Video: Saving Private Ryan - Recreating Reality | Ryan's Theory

It's these two photos that stand out for me. Now one could question why these photos are regarded of such quality.
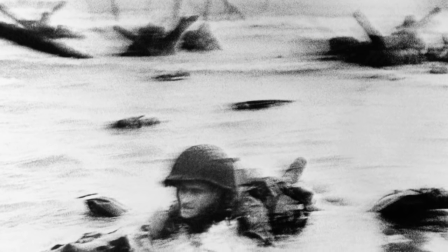4:30 They lack composure, visual articulation, depth of field, and are too blurry and grainy to be considered respectful pieces of traditional photography,
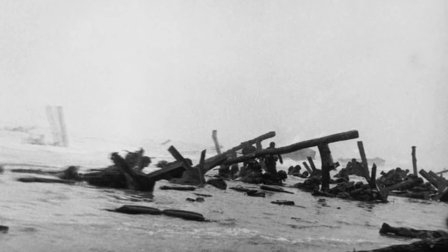4:37 but when you're trying to avoid being shot in the face, these photos become a lot more poignant. There is a fierce and ferocious energy to them.
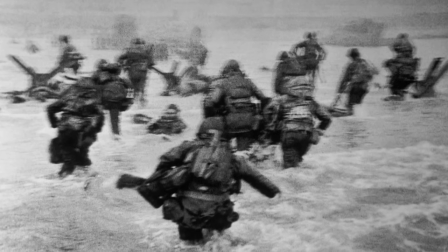4:44 The blurriness reinforces chaos and disorientation, and the graininess helps convey the sandy, dirty, and uncomfortable environment.
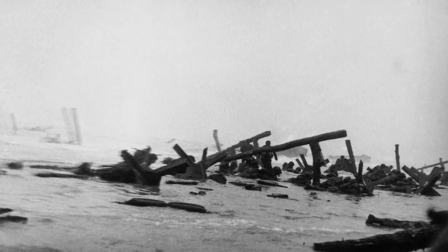4:51 These photos look like they're from a point of view. They feel personal and from a legitimate perspective.
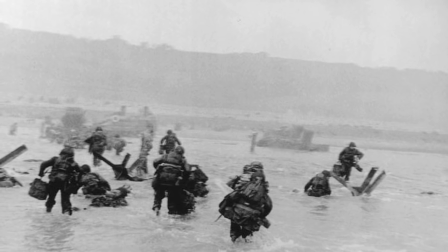4:56 As a photojournalist, Robert Capa is attempting to capture real life in its natural, undisturbed form. As Spielberg stated, if done correctly, visuals should capture the sights, sounds, and smells of an event,
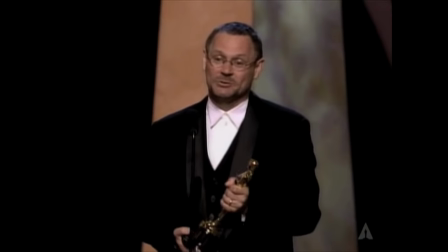5:09 and with his collaborating partners including cinematographer Janusz Kaminski and editor Michael Kahn,
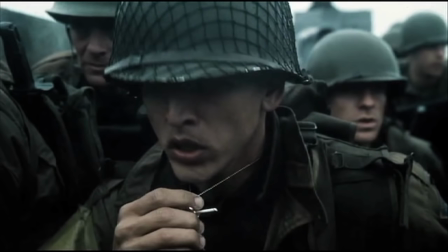5:14 the three of them artfully and profoundly recreate war with faithful authenticity. Let's look at how they effectively translate Capa's work into the film. The scene in question opens with a very powerful transition.
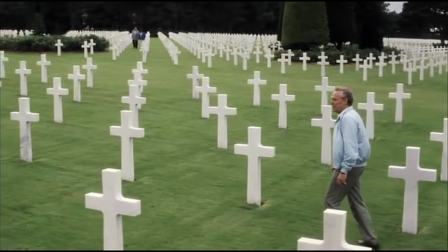5:27 As the elderly war veteran James Ryan looks out into the sea of graves,
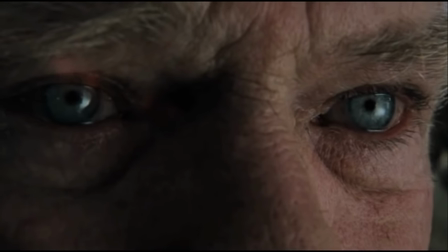5:31 the close-up of his tearful eyes intensifies his inner feelings, while a sharp juxtaposition to the beach not only carries the metaphor,
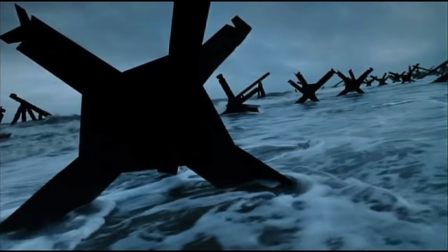5:37 but makes the following scene feel like a haunting memory, with the ominous silhouettes of the Czech hedgehogs looming over the cold, eerie beach.
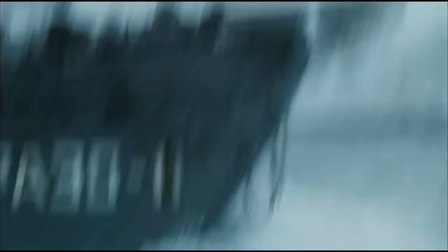5:45 We go back into his tragic emotional past with fierce abruptness.
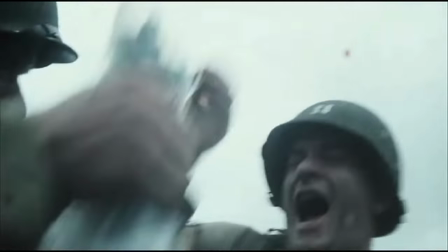5:49 Each shot feels isolated and documented with stark gritty and dramatic emphasis, which is accentuated by Kaminsky's use of the process of bleach bypass.
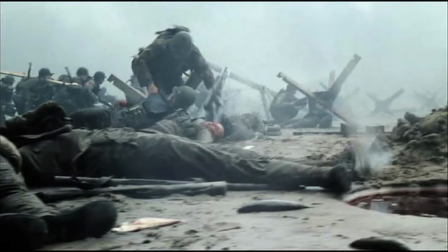5:58 Bleach bypass, essentially in a post-production context, is a color correction technique that involves the adjustment of both saturation and exposure that
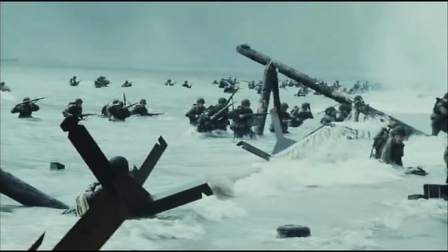6:06 effectively drains color from the image to give the film a much more washed out starker filmic look. Very important to know if you're a DP, but especially if you're an editor, you have to know how to handle it.
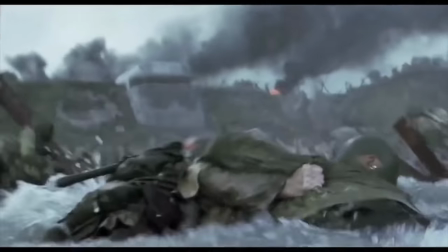6:17 We had 45-degree shutter, stropping effect.
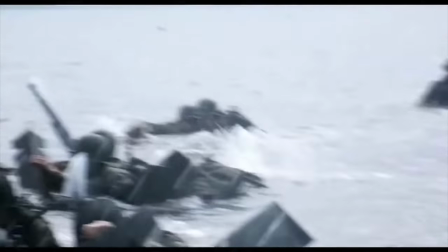6:22 We had a streaker camera, which added vertical streaking through the frame.
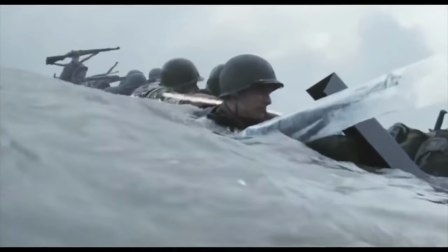6:28 We had a shaker camera, a variable speed drill motor that had shaking effect.
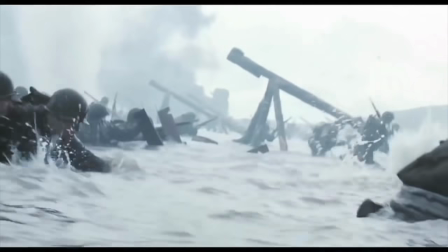6:34 And we also had step printing. We shot at 12 frames a second, and then we doubled it to bring it up to 24 frames a second.
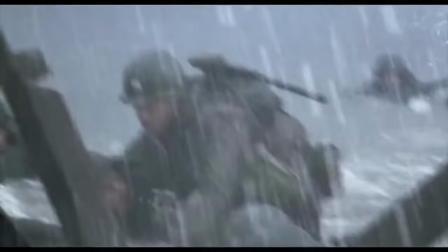6:40 That one gave you the sense of a newsreel. It looked real. It looked like a newsreel. As Michael Kahn explains, they wanted the footage to look like a 1940s newsreel,
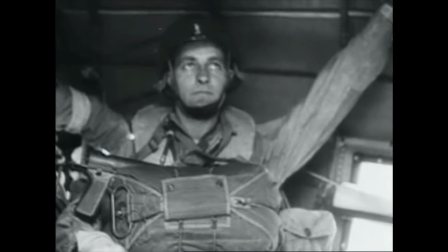6:51 which involved the saturated images and obviously lacked the technical sophistication we have today.
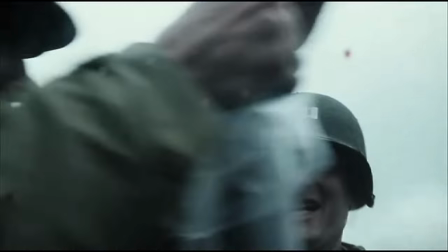6:56 The Bleach bypass invigorates the emotional impact of the scene, as it perpetuates the dirty, harsh and disgusting atmosphere that the characters are in.
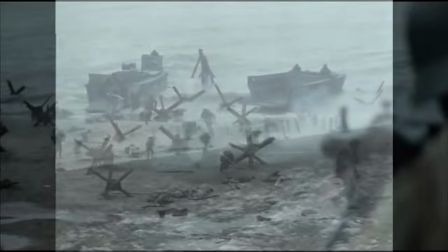7:04 As a result, the film looks like a documentary.
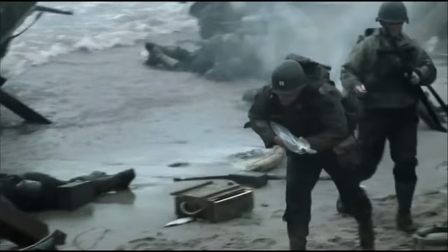7:07 It feels realistic in both its composition and how each cut feels both disconnected but also maintaining seamless continuity for the viewer.
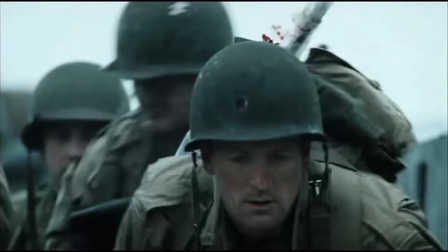7:14 There's something very gloomy and metallic about the colours, which helps heighten the morbidity of war.
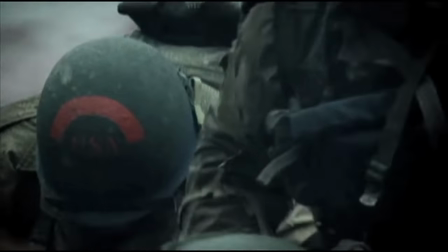7:20 This is not a fun or happy place to be. It's savage, unflinching and cruel, and the film's depressing tone helps elevate the feelings of the characters in their dire situation.
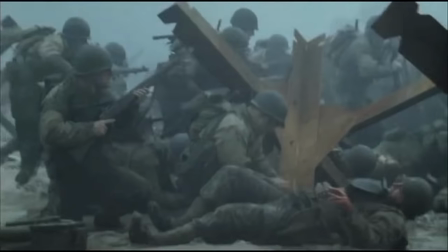7:30 At the same time, there's something very organic about the cinematography. The camera never feels staged or deliberately set up in a particular way.
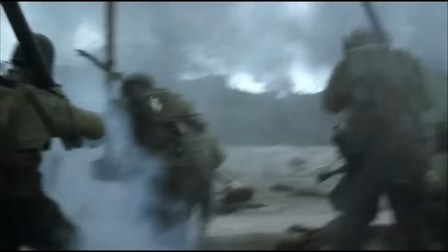7:37 The important point is that no matter how shaky the camera is, the focus of the shot remains intact.
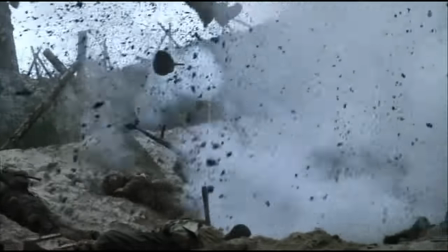7:43 Notice how the camera is not only observing, but also becomes a character itself.
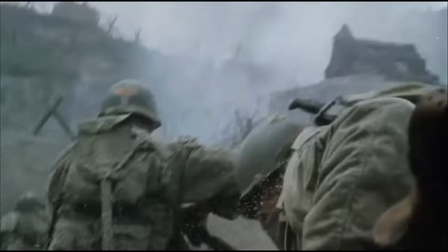7:49 It throws us onto the battlefield as we drag ourselves across the ground, staying close to the wall and taking cover from danger.
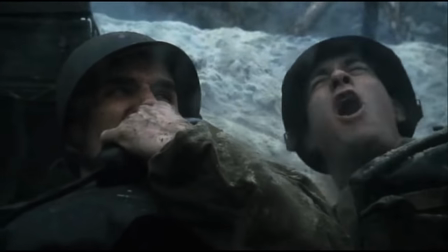7:56 The film also breaks the fourth wall for dramatic effect, with the blood, water and dirt hitting the lands that feels naturally seamless within the scene.
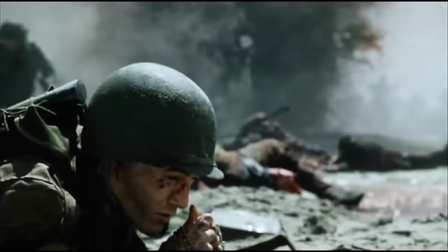8:04 There is a feeling of vulnerability that allows the audience to empathize with its characters.
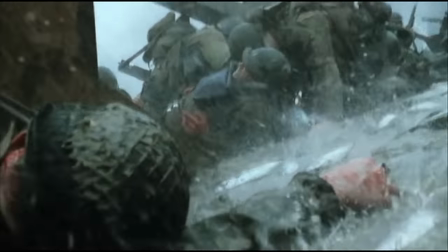8:09 The constant feeling of disorientation is conveyed through the Dutch angles tilting the axis of the world,
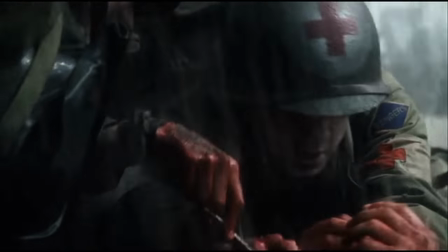8:14 and even some shots are zoomed in to further intensify the shaky disarray of explosions and even the intensity of firing a gun.
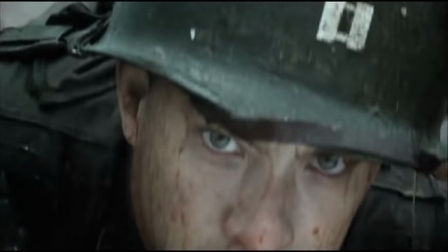8:21 There's a harsh intimacy to the entire ordeal,
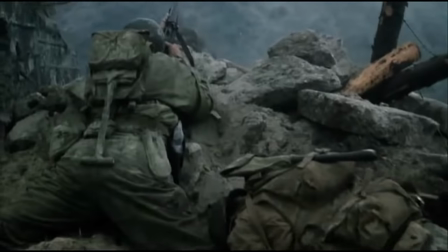8:24 but the film never has to vocally call attention to anything because we can read and emote with what is essentially traditional filmmaking principles.